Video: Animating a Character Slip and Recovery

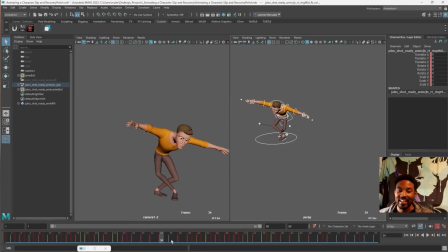[20:28]
Focusing on, you know, getting these arms really feeling like he's balancing himself, changing his face from happy at this point to just like, okay, I'm determined at this point. I'm not falling. I'm not falling. I'm not falling. I'm going to focus, right?
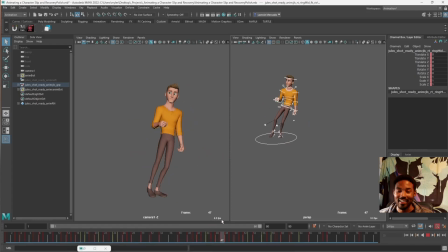[20:44]
And then switching to his confident instead of the happy that I had before. Felt a little bit better. So this is the stage where you're able to then go in and add your timing, like add your extra details, that is, change up your timing for other pieces.
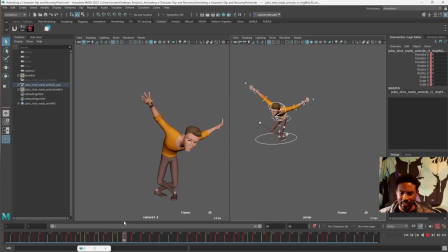[21:02]
Like for example, like here in my breakdown, things were moving at the same time, but now as this drops, you can see how he drops. And his, you know, his cog hits first, and then his chest goes down then up, then his arms go down then up.
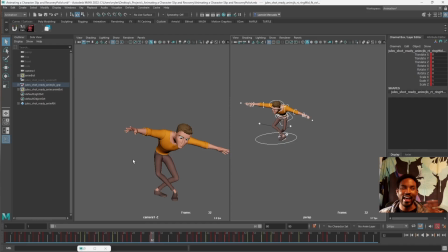[21:21]
So adding in that overlapping action and that drag, you know, using your principles more and more as your animation progresses, in addition to using your study. We planned and we studied before we started this animation,
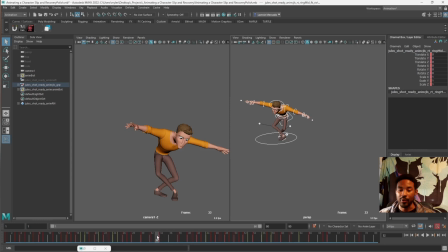[21:36]
so we're able to use all of that along with our principles to really make things stand out. And yeah, just really trying my best to break things up, not make things move at the same time. You know, this is the point where I might, you know, for example,
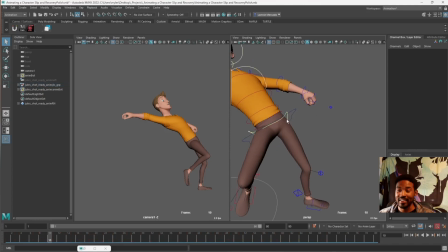[21:55]
I'm sure these hips aren't perfect for this demo here, so we could probably easily take a look at these hips.
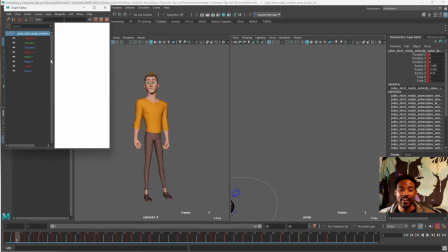[22:02]
Go to Windows, Graph Editor. Oh my god, it crashed.
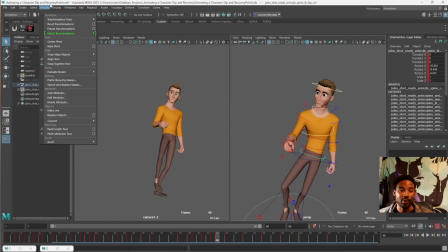[22:08]
Wow. That's classic Maya. We can go ahead and go to Windows, Animation Editor, Graph Editor.
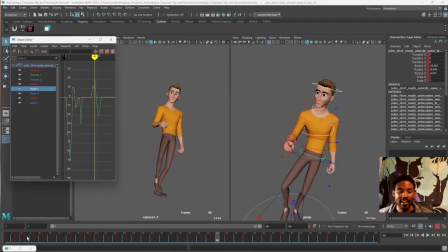[22:15]
And for example, if I looked at my Y rotation on my hips, I might see some stuff that I would clean up. Yeah, so for example, you might look at this and I see my hips kind of start moving.
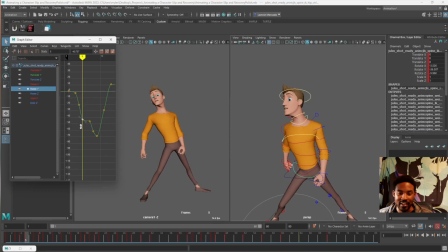[22:29]
This is going down, so it's moving kind of screen left as it goes down. So I notice it goes screen left and then it kind of stops here. So I might like delete this so it feels like it's moving the whole time. So it's like screen left this whole time. Try to smooth that out.
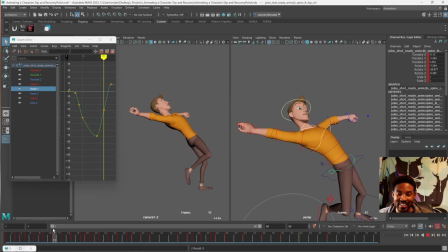[22:49]
And then it feels like it gets a little stuck though through here. So perhaps it like, we might, you know, we're adjusting these curves a little bit like this,
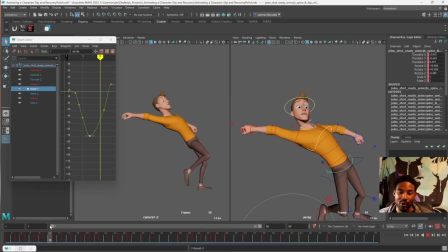[23:06]
and then having it feel like it's more rotating all the way through this move, all the way throughout. I might even raise this to get more, so it feels like, ooh, it moves the whole time.
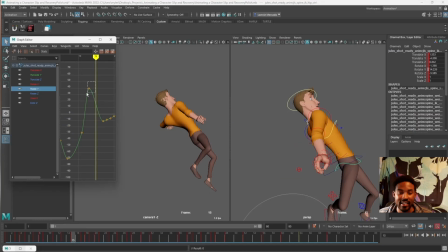[23:25]
I might even get rid of this key and move this over so it feels like it's moving even longer. And this is the kind of stuff I do to try to refine this more. And without going too far into it, yeah, this is the point where I might refine all of these things, make sure things are smooth, feeling good.
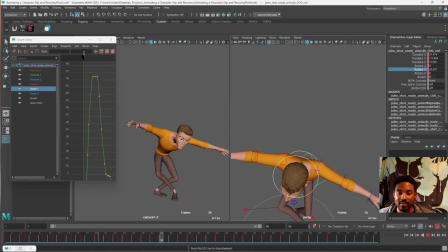[23:44]
And then you end up with something that looks more like this, where it feels a lot more grounded,
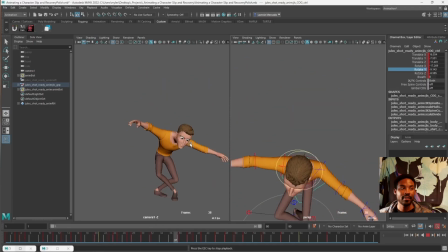[23:52]
more intentional timing, more overlap and follow through, more character, right? So these are my general steps.
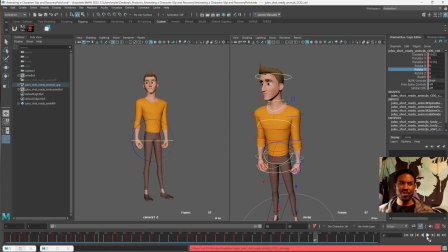[24:09]
If you want to know more about how you go from, like, if you're like, whoa, like that was a lot, like you just did a whole animation in 20 minutes, how do I even begin to follow along? Well, definitely, like, feel free to check out the courses at Animation Mentor.
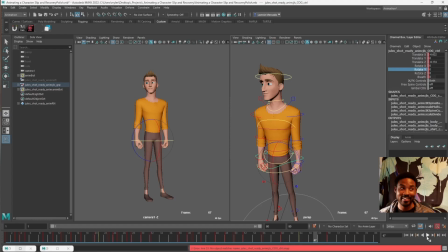[24:27]
That's where I learned this stuff from, and it takes, you know, a lot more than 20 minutes to get an animation done, of course, especially when you're first starting out.